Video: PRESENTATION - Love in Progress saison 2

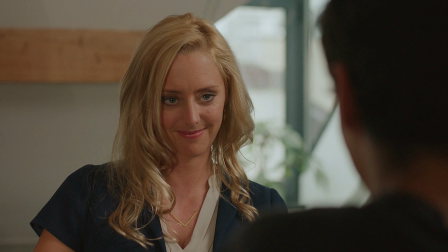[0:10]
Si on imagine qu'il y a pas mal de projections, de rêves et de fantasmes dans la saison 1, dans la saison 2 par contre, on est dans quelque chose de beaucoup plus concret,
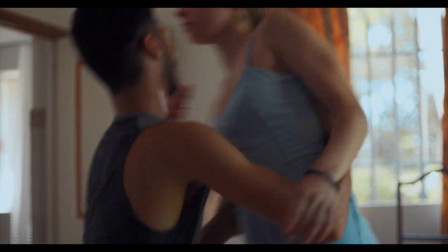[0:18]
on entre dans la pratique amoureuse, avec le véritable travail relationnel qui l'accompagne.
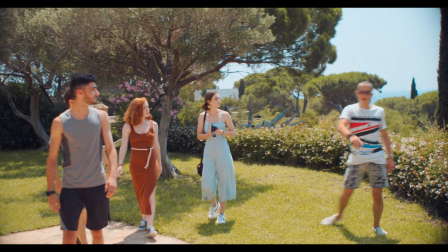[0:24]
Contrairement à la saison 1, qui se focalisait sur Camilleau, la saison 2 est un film choral, donc c'est déjà forcément une autre approche, et l'histoire se déroule deux ans plus tard.
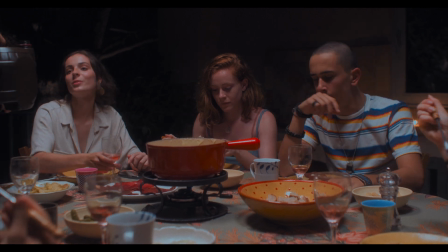[0:33]
Les ados sont devenus de jeunes adultes, et à cette occasion, j'ai voulu un point de vue plus réaliste pour conclure ce troisième volet de mon triptyque sur le passage à l'âge adulte.
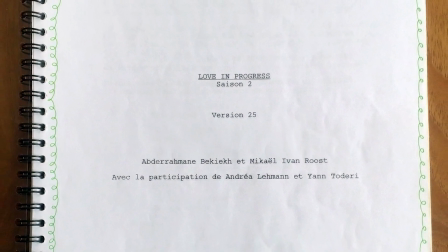[0:45]
On est reparti pour un tour avec Abderhaman Bekyech et suite aux commentaires du public de la saison 1, on a voulu développer la psychologie des personnages, créer des épisodes plus longs, en imaginant un entremêlement d'intérêt et d'intrigue entre les sept jeunes adultes qu'on voyait en tout cas tous comme étant avides de désir et de liberté.
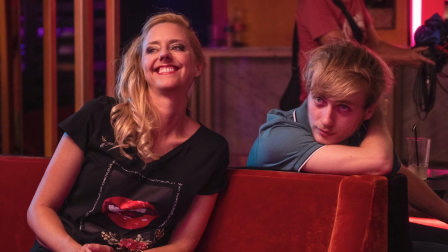[1:04]
On a voulu traiter des thématiques qu'on avait juste effleurées dans la saison 1, tout en permettant aux spectateurs de s'identifier davantage aux héros avec des personnages plus ancrés dans notre époque.
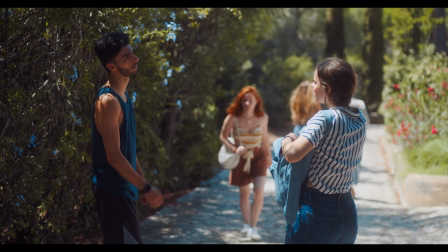[1:14]
On présente des jeunes qui tentent pour la première fois l'expérience de la vie en communauté en tant qu'adultes et dans ce contexte,
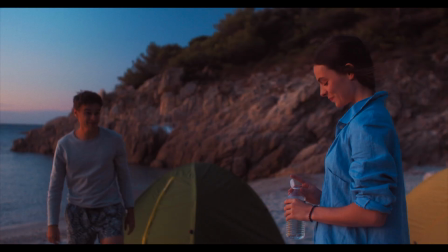[1:20]
comment faire la part des choses, entre penser à l'autre et à soi-même et à ses propres désirs.
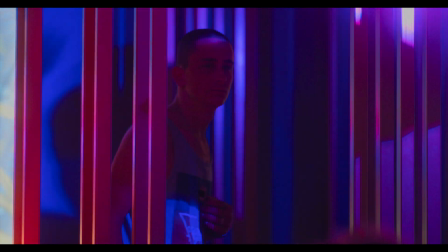[1:25]
On montre des individus en plein développement qui se questionnent, qui se cherchent, notamment à travers leur rapport à la sexualité et aux différents types de relations amoureuses. Jusqu'ici, j'ai toujours aimé soigner les plans, les moments de caméra. Et cette fois, je voulais une approche plus brute au niveau de la forme.
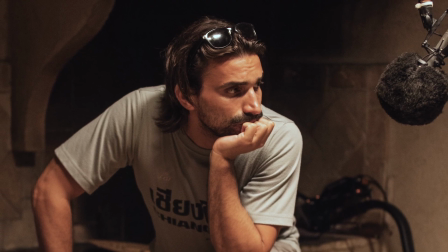[1:44]
J'ai contacté un chef opérateur que je connaissais pour son travail caméra au point.
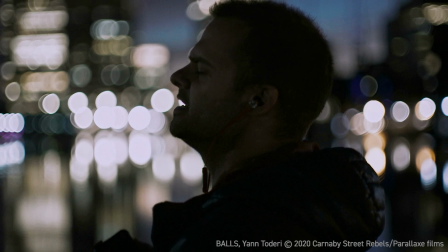[1:48]
Il venait de finir un long métrage à petit budget que j'avais coproduit, filmé entièrement caméra à l'épaule.
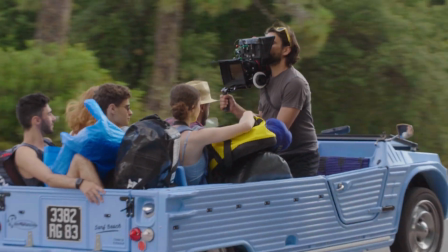[1:54]
Je me suis dit que justement, caméra à l'épaule, on arriverait à donner la sensation au spectateur que tout ça avait été capturé sur le vif, de manière impulsive,
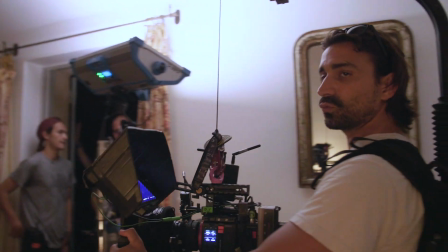[2:02]
comme dans une docu-fiction, qui est toujours jugée réaliste.
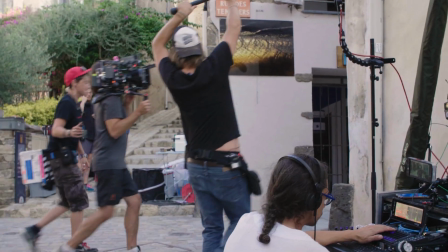[2:06]
Blaise Villard a beaucoup apporté à la mise en scène, en cherchant avec moi des angles d'approche pour arriver à un certain naturalisme.
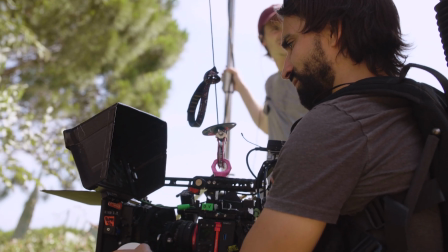[2:13]
Il a aussi été un excellent baromètre d'authenticité pour moi via ses commentaires.
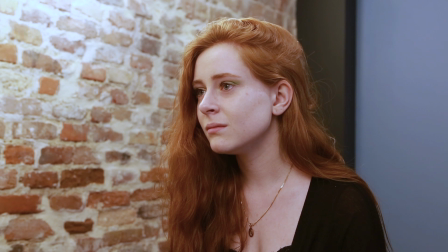[2:21]
Grâce à tout le processus du casting, les jeunes ressemblaient pas mal à leurs personnages au final.
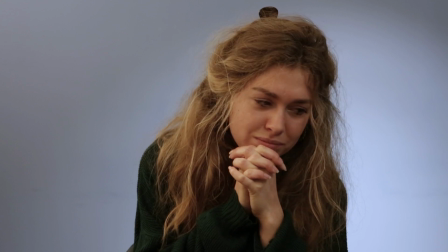[2:26]
Donc j'ai pas dû leur demander de faire le grand écart entre ce qu'ils étaient et ce qu'ils devaient représenter à l'image, et ça, ça a beaucoup aidé.
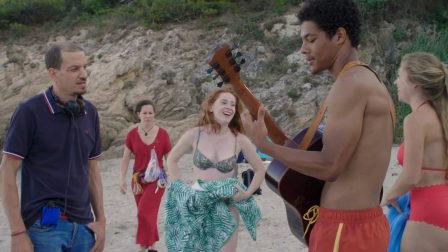[2:34]
Aussi, j'ai été très à l'écoute de leurs suggestions, pour modifier le langage parfois, ou carrément l'approche de la scène.
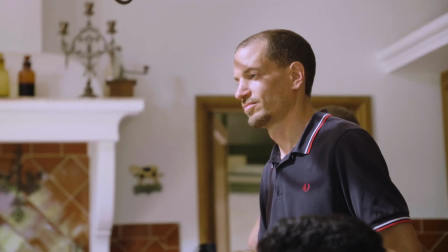[2:40]
Il y a des dialogues qu'on a même complètement écrits ensemble.
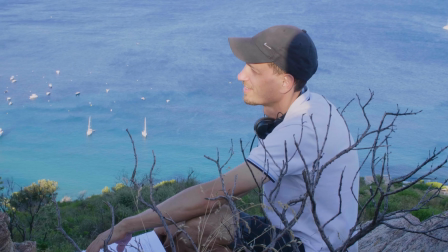[2:43]
Il y avait une excellente confiance entre nous et un bel échange en général qui a permis une collaboration créative et enrichissante. Je pense que c'est une tranche de vie estivale au sein d'un groupe de jeunes adultes où chacun se cherche, ça c'est certain.
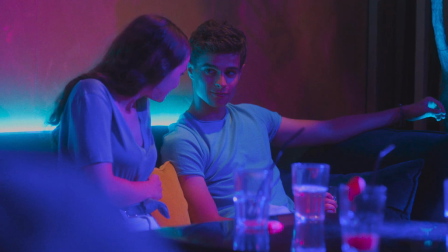[2:59]
Mais ce qui ressort le plus à mon avis,
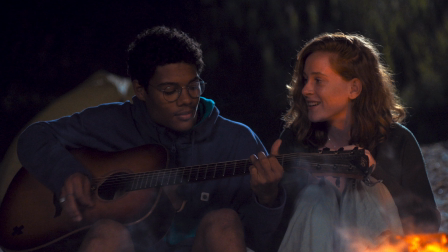[3:01]
c'est l'idée que l'urgence de vivre une relation amoureuse peut parfois chez les jeunes dépasser l'entendement et toute autre préoccupation au point d'en oublier les autres amis du groupe.
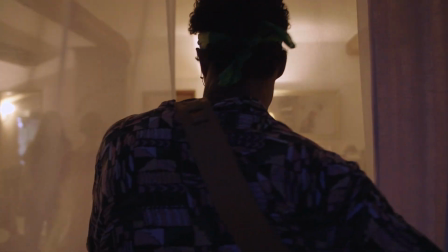[3:12]
vivre pendant cinq semaines avec les comédiens dans la maison où on a tourné ça a été très éprouvant pour moi c'est une expérience que je referais plus
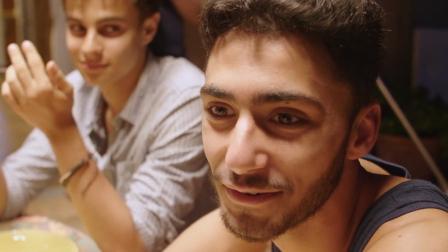[3:20]
j'avais choisi ce concept pour permettre aux jeunes de véritablement vivre ce voyage et ça a été très productif à ce niveau là ça a
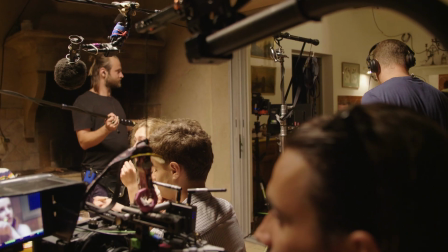[3:27]
fonctionné comme j'avais imaginé les comédiens ont vécu cette expérience de vie en communauté pendant le
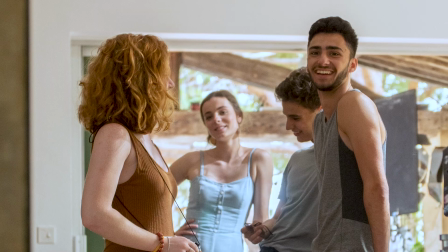[3:33]
tournage ils ont pu se sentir en vacances ensemble tout ça c'était authentique et je pense que ça se voit à l'écran.
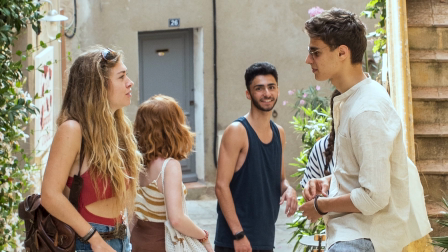[3:40]
Ils sont vraiment devenus amis et ils ont un peu grandi ensemble leur plateau ce qui est vraiment chouette.
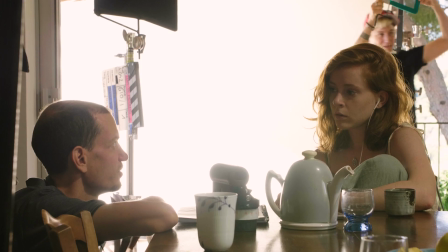[3:44]
Ils ont pu bosser et s'amuser à côté mais moi j'ai pas eu le temps de m'amuser tellement j'avais le boulot et en plus j'avais pas assez de repos en vivant avec eux dans cette maison.
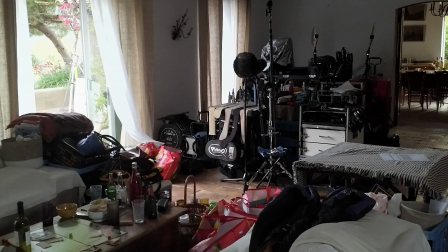[3:53]
Il y avait toujours pas mal de bruit et pas mal à faire pour maintenir l'ordre et la cohésion.
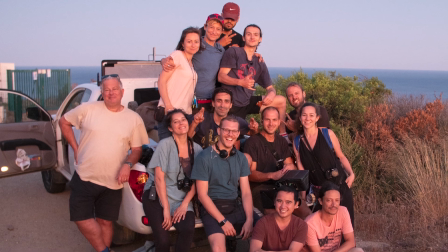[3:58]
Les membres de l'équipe technique, heureusement pour eux, ils vivaient une dizaine de minutes de là à l'hôtel donc ils pouvaient se déconnecter après des longues journées de tournage.